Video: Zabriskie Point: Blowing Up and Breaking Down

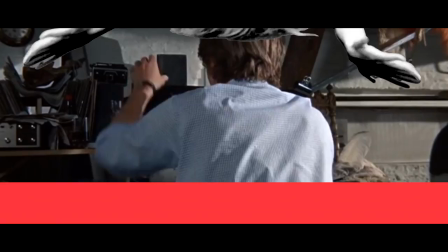[8:05]
First, of course, to explode, but also to enlarge, and it's this second meaning that Antonioni actually took as the title for his previous film in 1964,
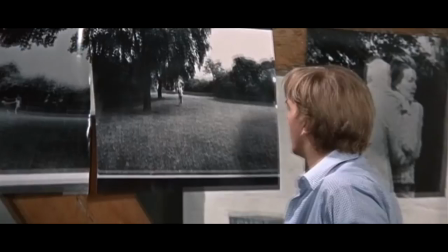[8:15]
in which the photograph in question, via this process, is reduced to an indiscernible mass of black and white.
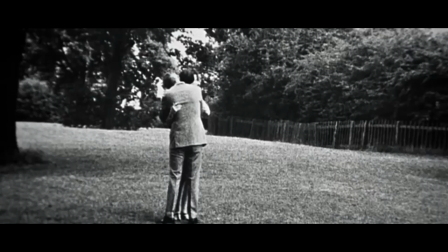[8:21]
If something is magnified, you'd expect to gain more information, see things in greater detail and gain a better understanding,
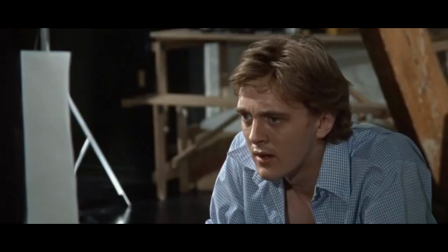[8:29]
but instead it fractures into abstraction, as if the possibility of grasping any true meaning will always be out of reach.
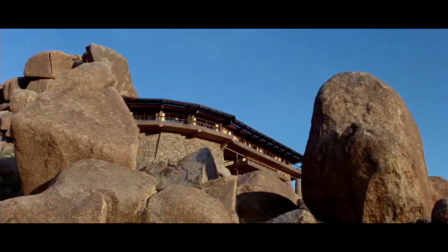[8:37]
As the final explosion repeats itself over and over followed by the slow motion incineration of its fractured interior,
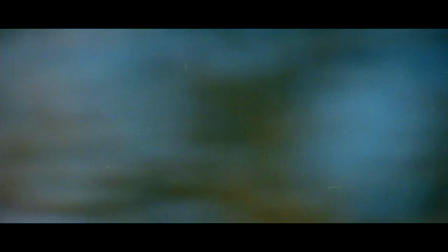[8:45]
we are given an excess of visual information, but instead of revealing a cohesive conclusion, the film's narrative structure,
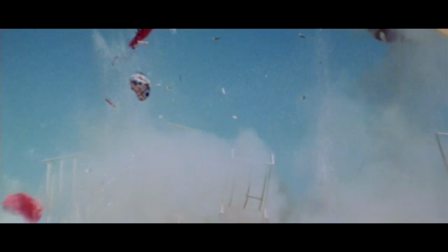[8:52]
its space and time, breaks down and blows apart along with its parade of consumer objects.
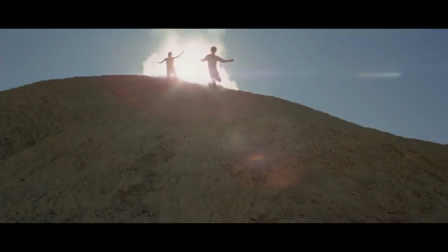[8:59]
Zabriskie Point, like any Antonioni film, resists the idea of a true meaning, But I think more than any other of the films,
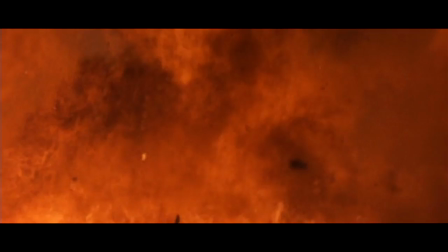[9:07]
this rejection of knowing, of totality, and subsequently an embracing of contradiction,
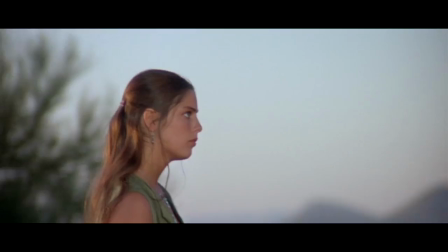[9:12]
is the very foundation of the film. A foundation that is served by the narrative rather than the narrative being at the centre.
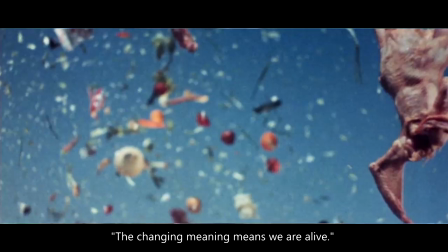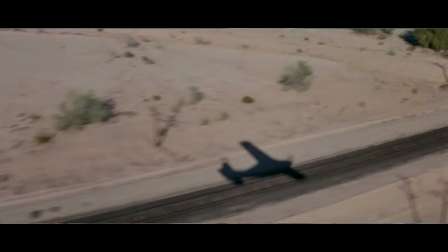[9:34]
They move thanks to these contradictions that there are within each person, and between people, and between me and the world."
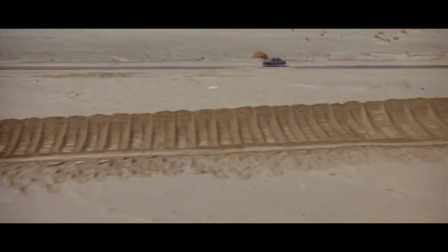[9:42]
Our world, our identity, is constantly in conflict.
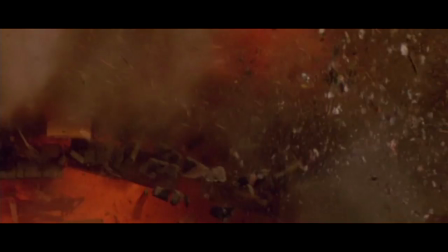[9:46]
The concrete objects we associate with the rigidity of modern life are just as tenuous and changeable as the desert,
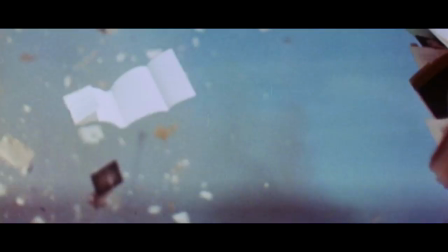[9:52]
suspended between acceleration in their obliteration and deceleration on film,
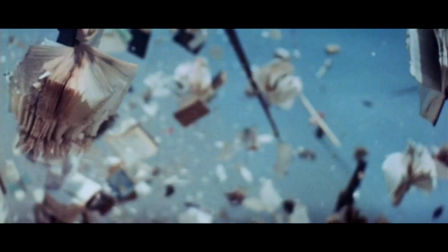[9:58]
blowing apart the very idea of singularity and embracing a new visual understanding,
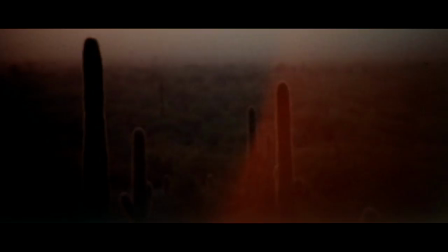[10:03]
where the image is no longer confined to this illusion of unchanging stability, but instead may transcend this state in being reduced to pure abstraction.
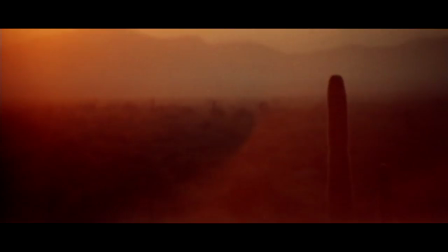[10:13]
And so, in the absence of a single totalitarian meaning, we are simply left with the changeable image.
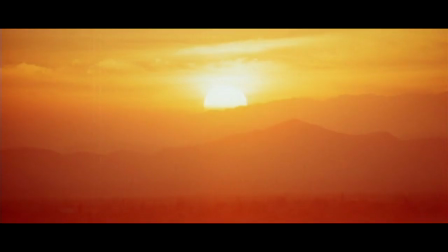[10:20]
An image reduced to shape and colour.
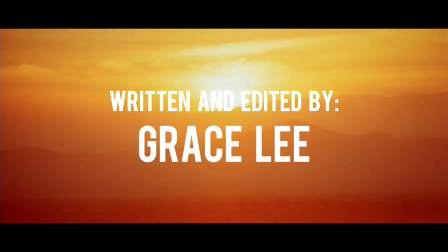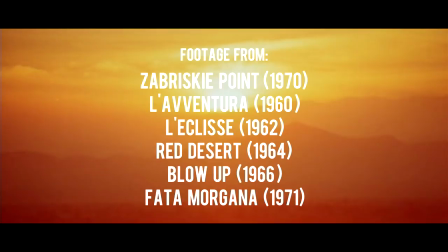[10:30]
Hey everyone, thank you for watching, and an extra big thank you for everyone who has helped this channel reach a thousand subscribers.
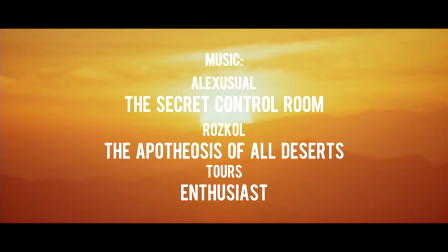[10:39]
Actually a few hundred more than that now. It's been a while since I uploaded the video, I skipped a month. This essay actually started out being about the desert but then that didn't work out. Maybe one day I'll do that but I became more and more fascinated with Zabriskie Point.
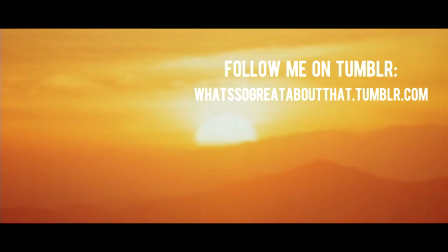[10:55]
Which despite general opinion is actually a film I really like. So I had to rewrite the whole thing, restructure everything and that is why I am late with this video. But as always, I hope you enjoyed the video and I hope I'll see you next time.